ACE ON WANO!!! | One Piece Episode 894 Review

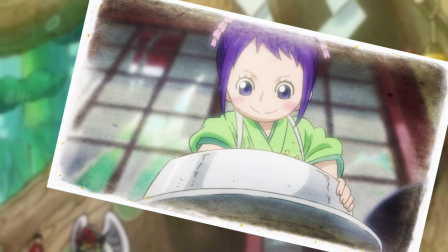We see one panel of Tama cooking, looks pretty normal, nothing special, and then she immediately serves the rice to Luffy.
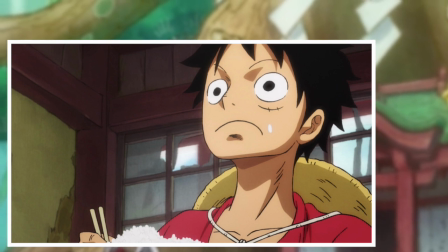And the intent behind this was to make the act of feeding Luffy the rice so incredibly mundane that the
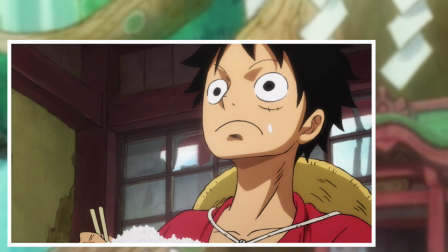impact of learning how special this rice was really amped up when we did find out.
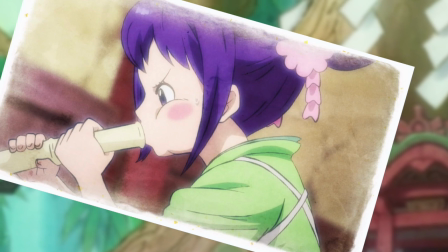Now, the anime chose to go in a different direction with this, really drawing out the cooking process, and it was a very nice scene, actually.
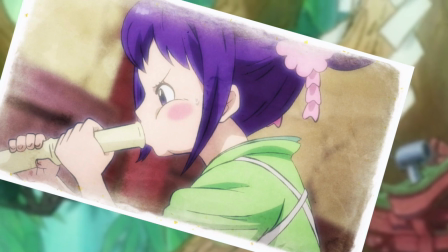Very well supported by a minimalist but inviting and homely soundtrack, almost as if it were a child waiting for their mother's home cooking.
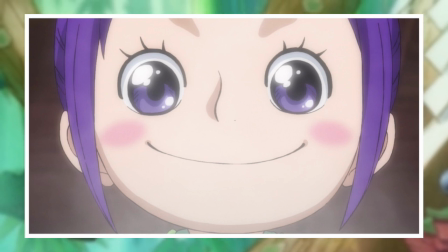The bit that really gets me, though, is when Tama sees the cooked rice for the first time, and then she has that look of utter amazement and bliss on her face.
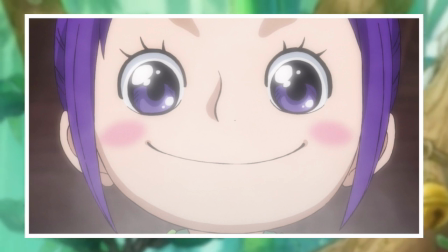So knowing what was going to happen, that was ever so slightly heartbreaking for me, but I really appreciate what the anime did there.
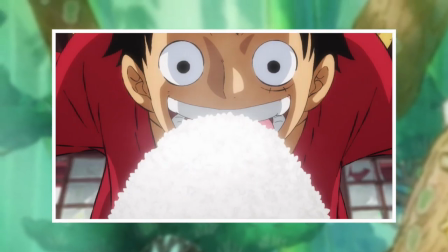And you know what? It also made me crave crave some plain white rice, actually. Like, you know, one of the most flavorless foods possible.
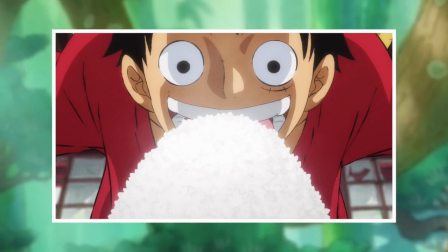But watching it be cooked and seeing Tama's reaction... Look, I'm going to be honest. Immediately after the episode was over, I made a bowl of plain white rice.
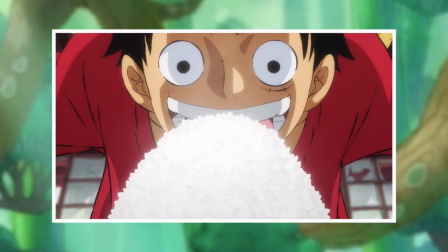Just because. So for a piece of media to have that sort of effect on me is pretty awesome.
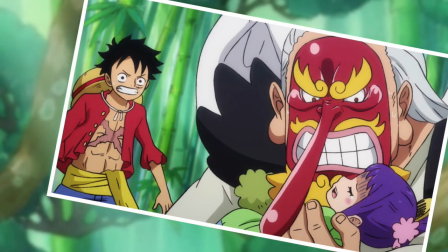However, I can't help but wonder if the increased focus on the rice does minimize the effect of the ultimate reveal by flagging its importance to Tama a bit too early.
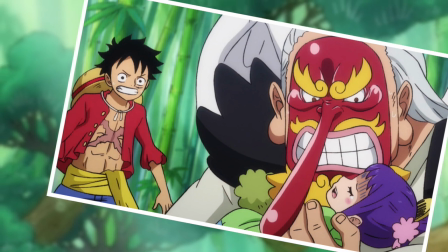But at the same time, I have to admit that I am way, way too deep into this whole storytelling business given that I work in theater.
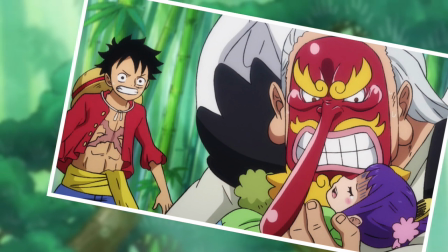So to the average viewer, there may not be any significant difference. And who knows, maybe extending the cooking scene even made the overall effect that much more profound.
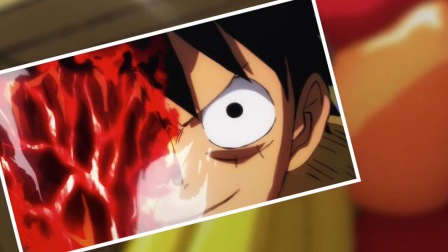And that is a question I will leave open to all of you anime-only watchers. Another thing that really struck me about this episode, though, were the interesting little risks that the Wano era is taking.
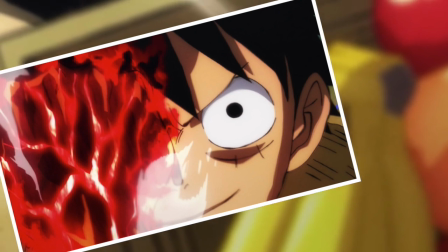I'm not talking about anything huge, but there were flares of creativity that pop up here and there that as a longtime One Piece viewer, I just wasn't expecting.
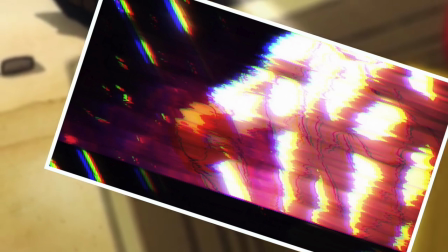And a good example of what I mean would be where we came back from the eye catchers, and we had that little segment of Ace that was flickering like a broken TV.
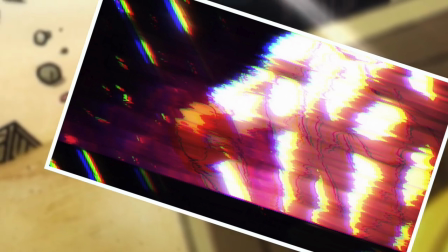Artistically, I think I kind of get it, because it's perhaps representing Luffy's memory, and the flickers are there to imply the momentary shock that he's feeling with Ace having been brought up.
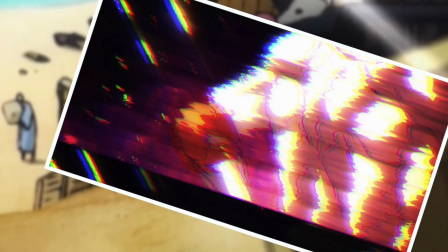And I'm not sure how much I like that specific device so much, but I am really enjoying these odd little creative decisions that are being implemented because it's about time that we
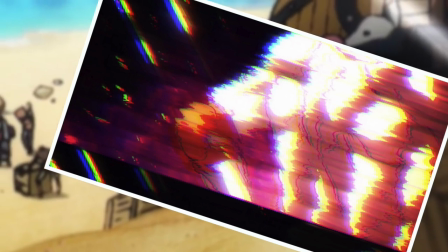started to push the boundaries of what the One Piece anime is and what it can bring to the table.
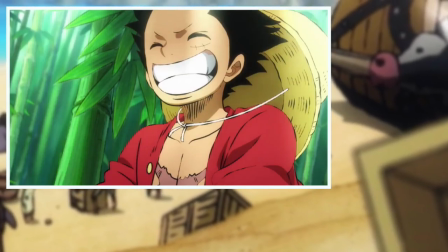So if they continue pushing for small things like this and not fall into an established method of storytelling,
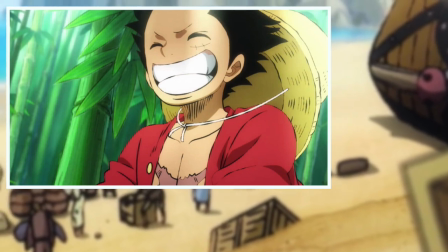then I do have some decent hope that the anime will not easily fall into stagnation again.
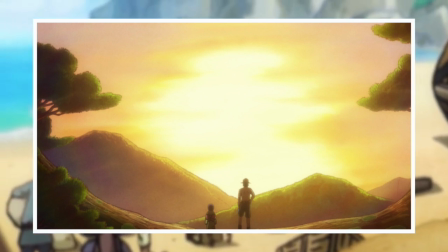One creative bit of flair that I thought worked really well, though, was the transition from Ace and Tama in the flashback to the modern day where Luffy and Kitetsu were standing in their places.
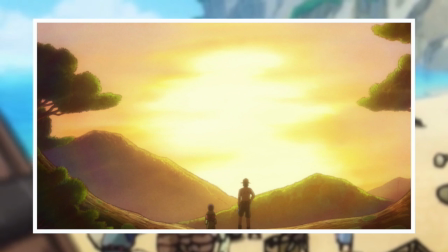It's a very simple transition and something that's been done to death in almost all forms of visual media, but for good reason, because it's incredibly effective.
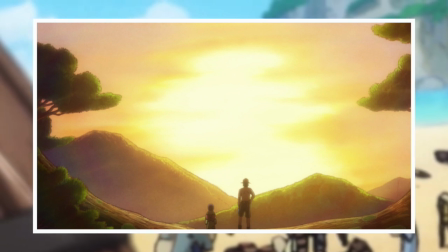It really gave me a sense of Luffy being caught up in Ace's legacy and feeling that drive to carry it forward.
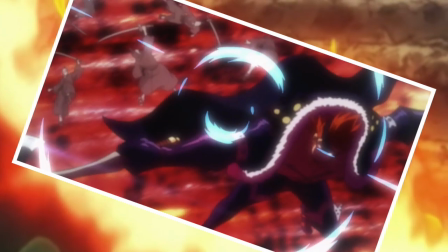And that's the sort of enhancement I really look towards an anime being able to provide. And another one of these decisions can be seen in the Drake segment where his ex appears on screen,
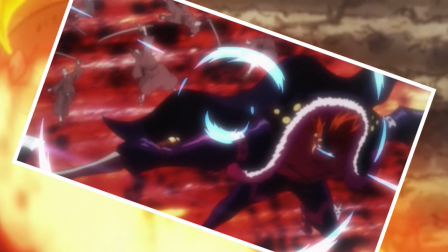which gave me a bit of a laugh, actually. Highly inappropriate for the context of his situation being a terror to the people of Amikasa Village,
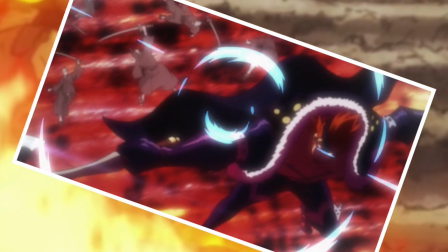but the ex popping up just gave me these supervillain vibes. But you know what? Otherwise, it was really nice to see him in action, even if he was being a dick.
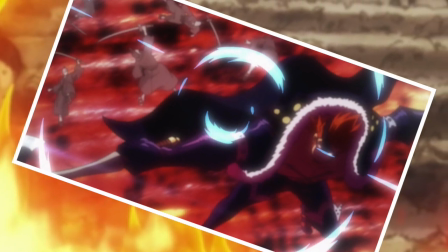The action wasn't anything super special, but Drake is one of the more intriguing members of the Worst Generation to me, so I doubt I'll ever be complaining with more of him thrown in.
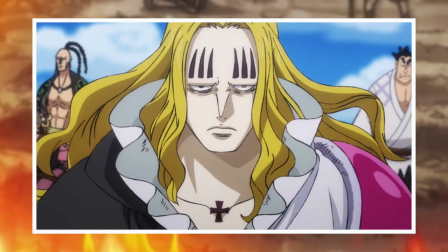Then, of course, we also have Hawkins appearing in this episode, although not in the way I was expecting.
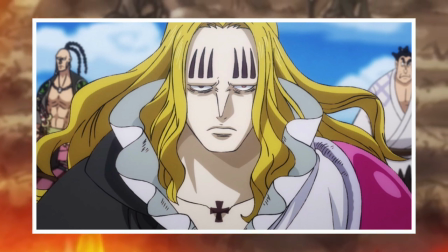So his scene was changed, not radically at all, but in the manga, he gets a call out about losing contact with his dude bras on Kuri Beach,
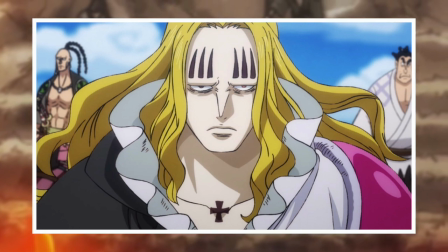and then there is this wonderful panel of him stating not to tell Kaido and that he will go and sort it out.
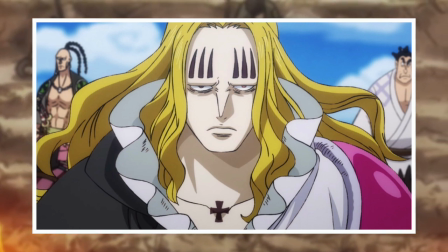Whereas in the anime, he gets the same call, but he seems like he's already on the way to the beach or somewhere else.
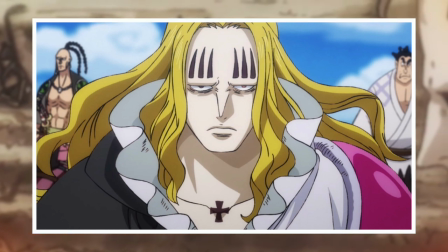And I don't know, that might be a knock-on effect of introducing him earlier than intended with the last episode, but I definitely prefer the way the manga did it.
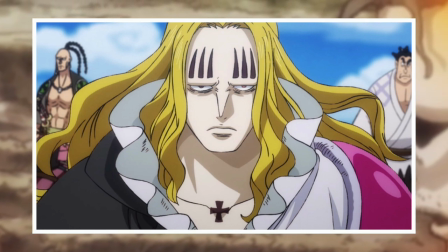And I'm not sure why the anime is making these small changes to Hawkins.
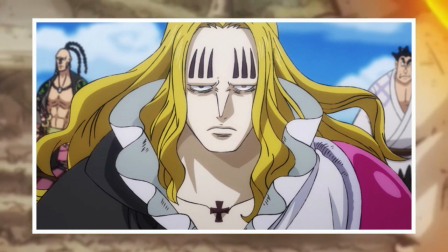I mean, perhaps they plan to use him for some extended filler sequences that require him to be galloping off somewhere at this very moment.
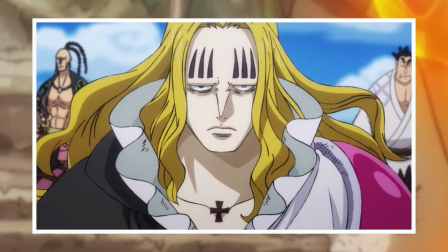We'll see, I guess. But he also doesn't get his little Wano introduction card yet, which he did at this point in the manga.
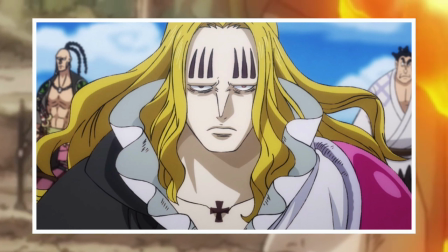And look, I don't know, there seems to be some sort of plan to use Hawkins at play.
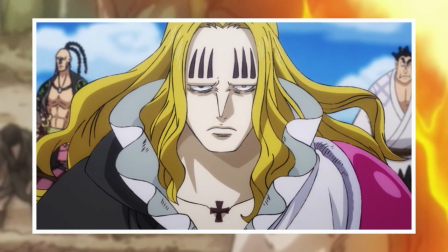So whilst in the past I would have complained incessantly, I'm going to do something unusual and decide to trust the direction for now.
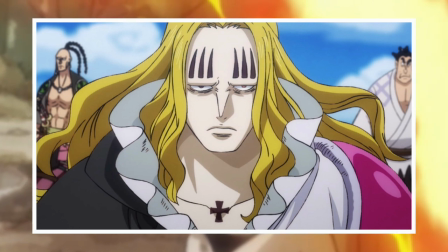I just hope that it pays off because at the moment I feel like we sacrificed a really beautiful manga panel for something much less effective.
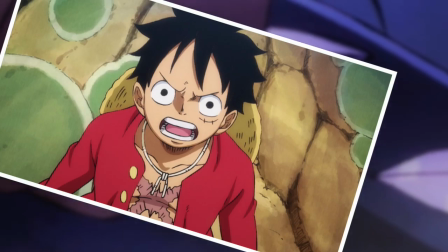Although the saddest part about this week's episode is the preview, which reminded me that we've got some One Piece Stampede tie-in episodes coming up.
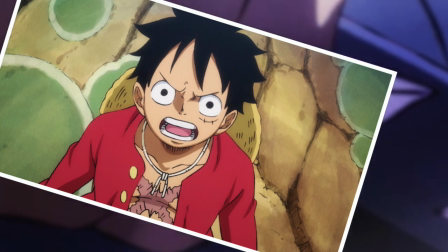And to me, this is awful timing.